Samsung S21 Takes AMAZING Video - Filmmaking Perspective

What's going on, guys? We are back with another behind the scenes. This video is being brought to you by Sasktel Communications.
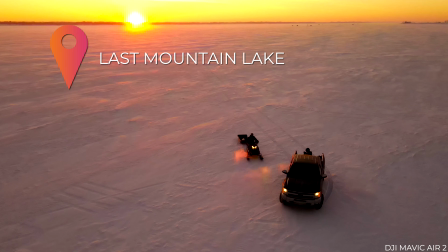138s
Today we are out at Last Mountain Lake, and as you can see our breaths, it's really cold outside.
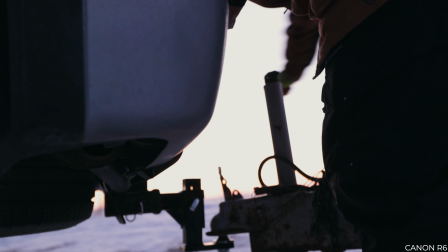144s
It's about -30°C. Today what we're doing is we are filming a cell phone cinematic using Samsung S21.
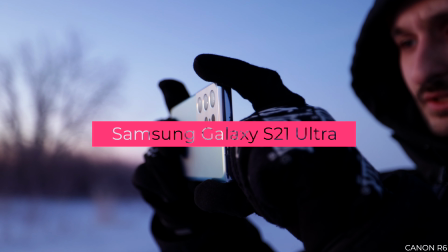152s
The camera capabilities on this thing, the specs are actually crazy. It shoots 8K in 24fps and it shoots super slow-mo up to 960fps, so extreme slow motion.
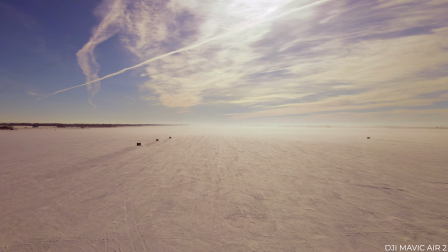164s
We're gonna really put this thing to the test. It's freezing cold out here. As Kyle said, it's like -30, so we're gonna see how the battery holds up. I'm really interested to see how the in-body image stabilization holds up as well in the cold, because typically when it's really cold outside, in-body image stabilization systems will kind of freeze up and get a little wobbly and wonky.
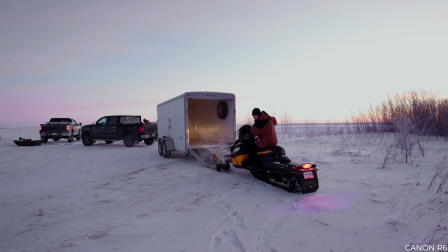183s
We have a snowmobile, so the first set of shots are we're gonna have our subject driving the snowmobile, pulling his ice fishing gear to his fishing spot.
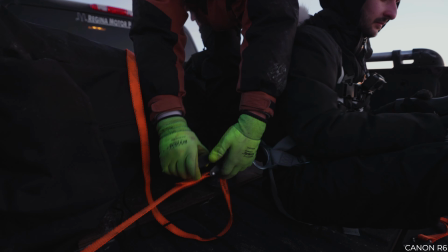190s
We're gonna have Anastas harnessed and safety strapped into the box of my truck. We're gonna be driving the truck on the lake and have our subject driving the skidoo with his sled, kind of following the truck, and get a couple different angles doing that.
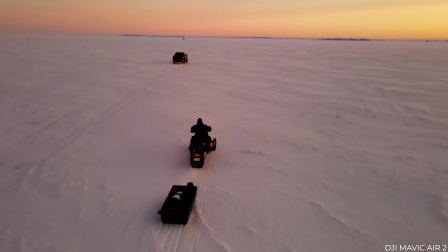202s
So the frame rates that I'm going to choose to shoot in are going to be in the 8K 24fps, so I just really want to try out the 8K.
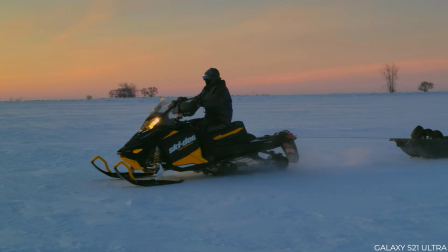209s
I want to see what it looks like. It's probably going to look just extremely sharp.
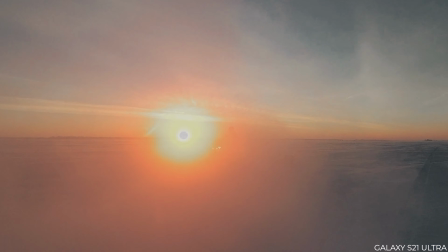213s
And then the one after that, I'm going to actually film in Ultra HD 60fps because I want to be able to slow-mo the clips.
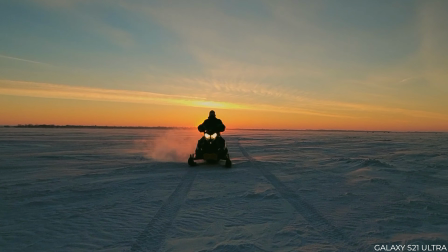220s
Now when you change to UHD for 60fps or 24fps or even 30fps, you can actually use the super smooth options,
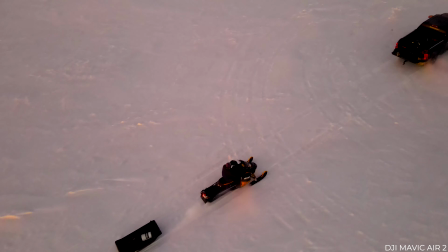227s
and that really turns on the in-body image stabilization on the sensor, and I'm just really excited to see how that works, and the fact that we can also slow-mo the clips down too is just a huge plus.
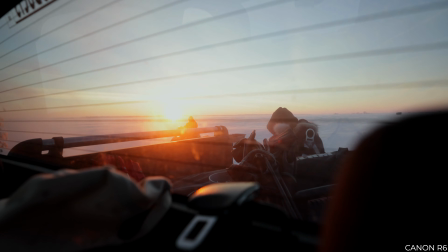238s
Now I'm going to be sitting in the truck bed, and Matt's going to be on the snowmobile riding right behind us, and basically what I'm going to do is, because we're not using a gimbal for any of these shots, I'm basically going to be holding the camera, so one hand is going to be cupped over like this, and then the other is going to be just like this, and I'm going to actually squeeze my elbows into my ribs, and that's how I'm going to get my shot.
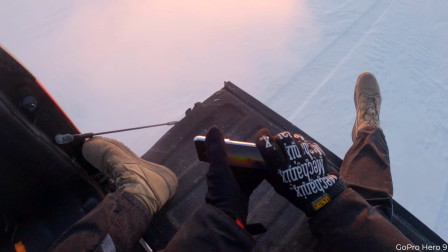256s
Just because I'm sucking my elbows into my ribs adds an extra point of contact, therefore you're going to get a little bit of a smoother shot rather than just holding the camera out like this.
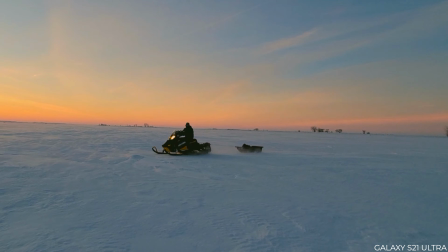264s
So when you are going for really smooth looking B-roll shots, you want to suck those elbows in, try to keep the camera as tight to your body as possible, and film away. So our next shot is going to be Matt getting off the skidoo, picking up his ice auger, and then walking with it towards the sun.
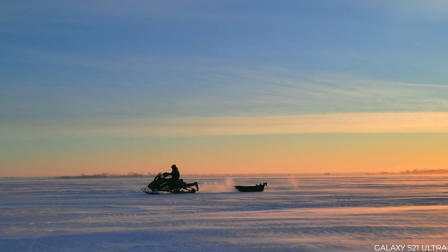281s
We kind of have the sun positioned kind of in the background so we can have the sun peeking out in between our subject.
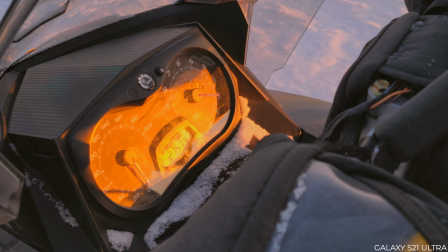286s
It should look really money. So the frame rates that we filmed these shots at were in, I grabbed a few 8K 24fps shots, but mostly 60fps
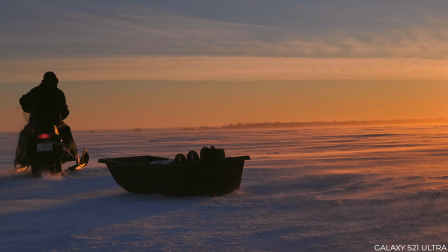296s
in Ultra HD. So the reason why I chose to go with 60 FPS in the UHD is just because the image stabilization looked so good.
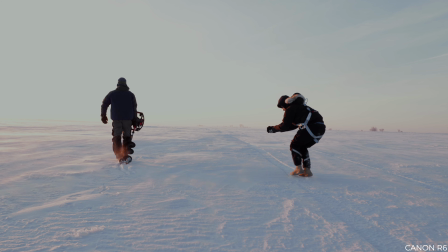304s
Like, I was literally walking with Matt, sun in the background,
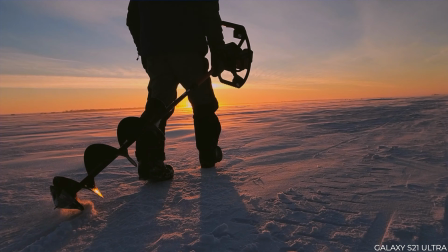308s
he's walking with the auger on the middle of the lake, and it just looked so smooth.
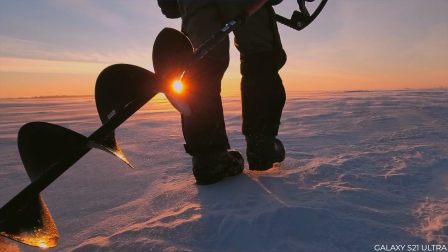313s
Like, we reviewed the clips after and it just looked unbelievable.
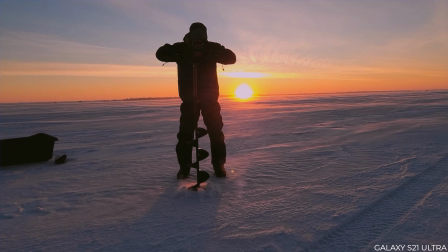316s
But not only that, but you can take it one step further in stabilizing your clips by actually slow motioning the clip by 40%, and it just looks just unbelievably smooth. Such a cinematic shot. I am extremely impressed so far with this camera. So one other thing to take note of, guys, when you're trying to go for a super cinematic look on your footage, what we did for our shots is we actually had a shot where you could see Matt from head to toe.
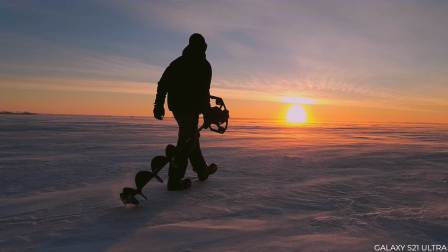340s
So you could see his full body walking across the lake,
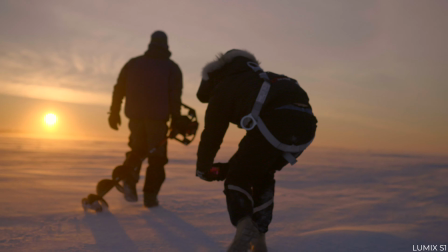343s
and then after that I grabbed a more close-up where you can just see the auger and about from like his kneecaps down to his feet.
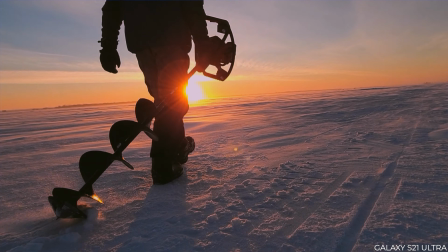351s
So you can see the auger being dragged. I had the sun in the background, so I wasn't, you know, filming down like this. I was actually pointing the camera up, leveling it off.
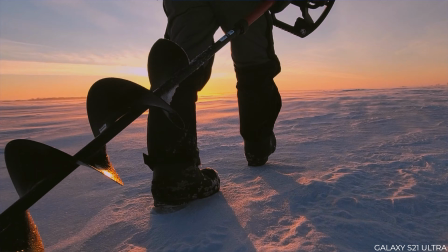358s
After that, I got a super tight shot in slow motion of the auger and just getting the detail of it, so you can see some snow on the edges of it and everything. It looked awesome. And then what I did just for a fourth extra shot, which is actually not on the shot list,
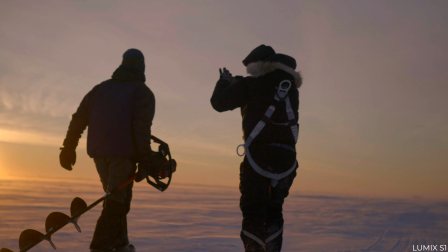372s
is I quickly popped up and I just grabbed a shot of the side of Matt's face while he's walking,
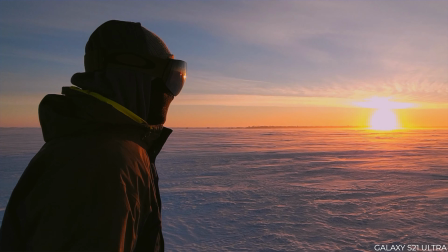378s
just to have as an extra b-roll shot. But that's 4 different camera angles, mixing up your b-roll shots, making sure you're getting as many different camera angles as possible, because that ultimately just adds more production value to your video. Next up, we have Matt, who's going to be actually drilling his hole with the auger.
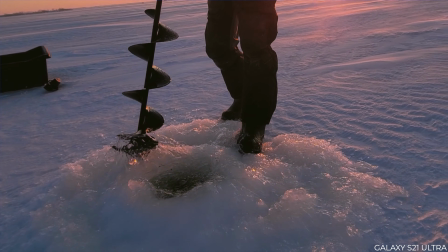395s
Again, we wanted to capitalize on the sunrise, so we were out bright and early. So the frame rates that I went for this are obviously all slow motion frame rates.
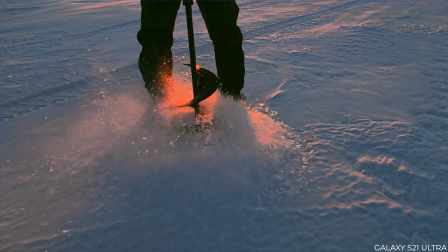404s
So I went with 60 FPS, and then I actually tried the super slow motion, which I believe is 960 FPS.
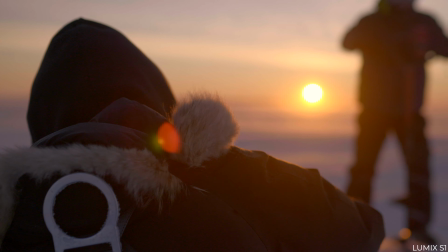409s
That's really crazy that a camera off of a cell phone can put out a frame rate like that. It also does 240 FPS. So the camera that we use day to day, which is the Lumix S1 DSLR camera, that's about like a $4,000 camera right there, and it shoots up to 180 FPS. So the one thing with fishing, and I guess this entire storyboard, is that we were relying on nature.
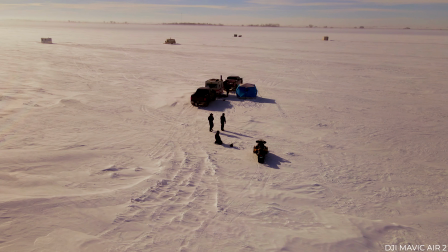430s
We were relying on really catching a fish to make this video come to life.
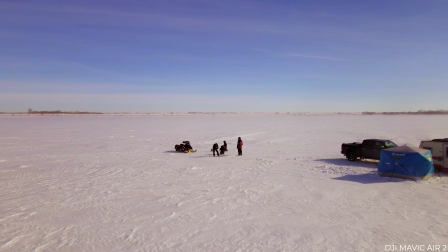435s
If we just came out here for the day and didn't catch a fish, it would have been devastating.
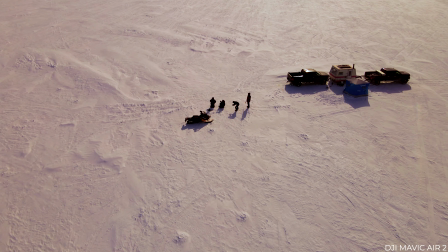439s
So what we've done to mitigate some of that risk is we have created a set outside of where we're sitting as well as where Matt is sitting. So we have a set that is an extra hole drilled outside.
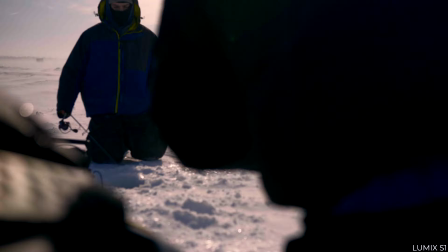449s
Once Matt catches a fish inside of his shack where he is sitting warm, then we will quickly run outside and put that fish in the hole on our extra set. We didn't really plan for this right off the start, and we ended up catching a fish earlier than we thought, and everything got crazy, and I was just like buzzing to and from, trying to drill the hole quickly,
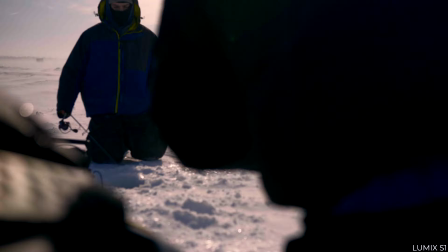468s
running, shoveling, because we didn't want to kill the fish. So we were able to keep the fish alive in the hole while he was still in his shack.
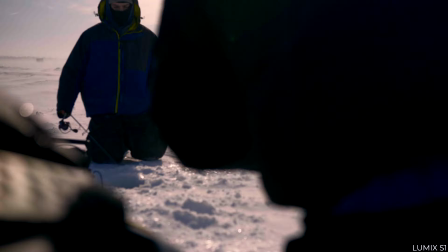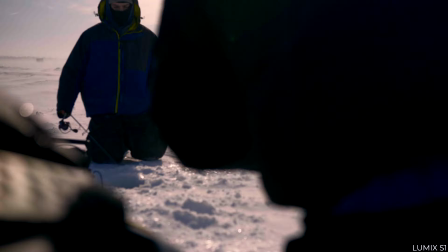So one important thing to capture when you are making these cinematic sequence videos is B-roll of your environment.
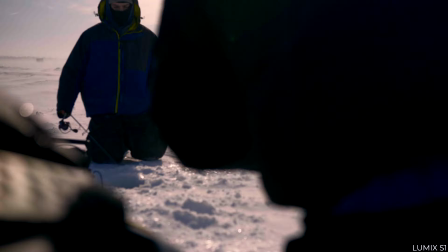511s
So I noticed when I looked out onto the lake, I saw, like, because it's so windy out today, there was just a really nice snowdrift happening. So I walked into the behind the camper and everything and off-site, and I literally just laid down on the ground, shot in 60 FPS, and I just captured this snowdrift,
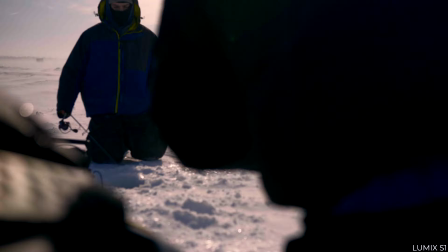529s
and it just looked super beautiful and really just painted the picture for the viewers as to where we're shooting and just like seeing open lakes. So how we actually got the shot where it looks like the camera's focusing off to the distance and then up to the snow is you can actually put this into a manual setting. So I put into manual focus.
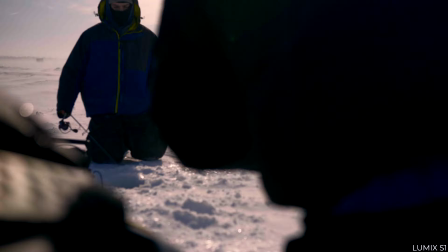549s
So I literally pulled focus on the camera's lens to like the hills, like you can see like way far away, and then I pulled it close to where we were. I thought that the manual focus feature was something awesome just because I hadn't really seen that on a cell phone before, so it's really cool that they're starting to implement these into the newer cell phones.
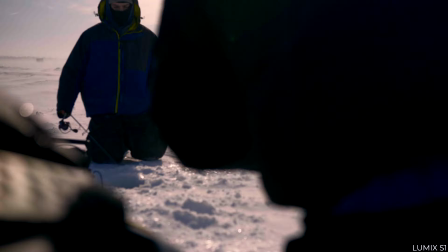568s
All right, so for the next shots we had Matt putting on his bait on his hook and then dropping the hook into the water, in which we're going to transition it to a different view. What we did is we actually staged him setting the hook to make it look like he set the hook and catch the fish,
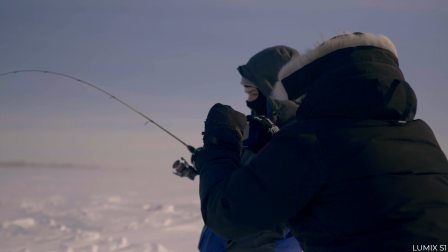583s
and then he pretended to reel, and Anastas caught a variety of different angles.
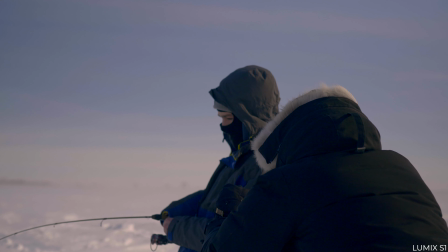587s
While it isn't the real thing, we were able to stage it in a way that it looks natural in the fact that he caught the fish,
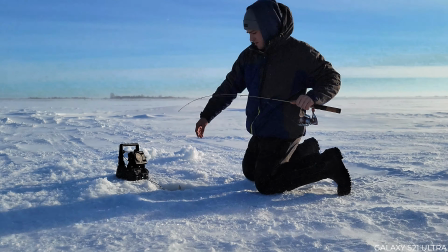593s
reeled up the fish, and then we cut to the shot of him pulling the fish out of the water, putting it back in the water to make it look like a fluid storyline. So the camera settings that we used for these shots were 60 FPS and then the 8K 24 FPS. So starting with the 60 FPS shots, so we got different camera angles and we were at like different distances.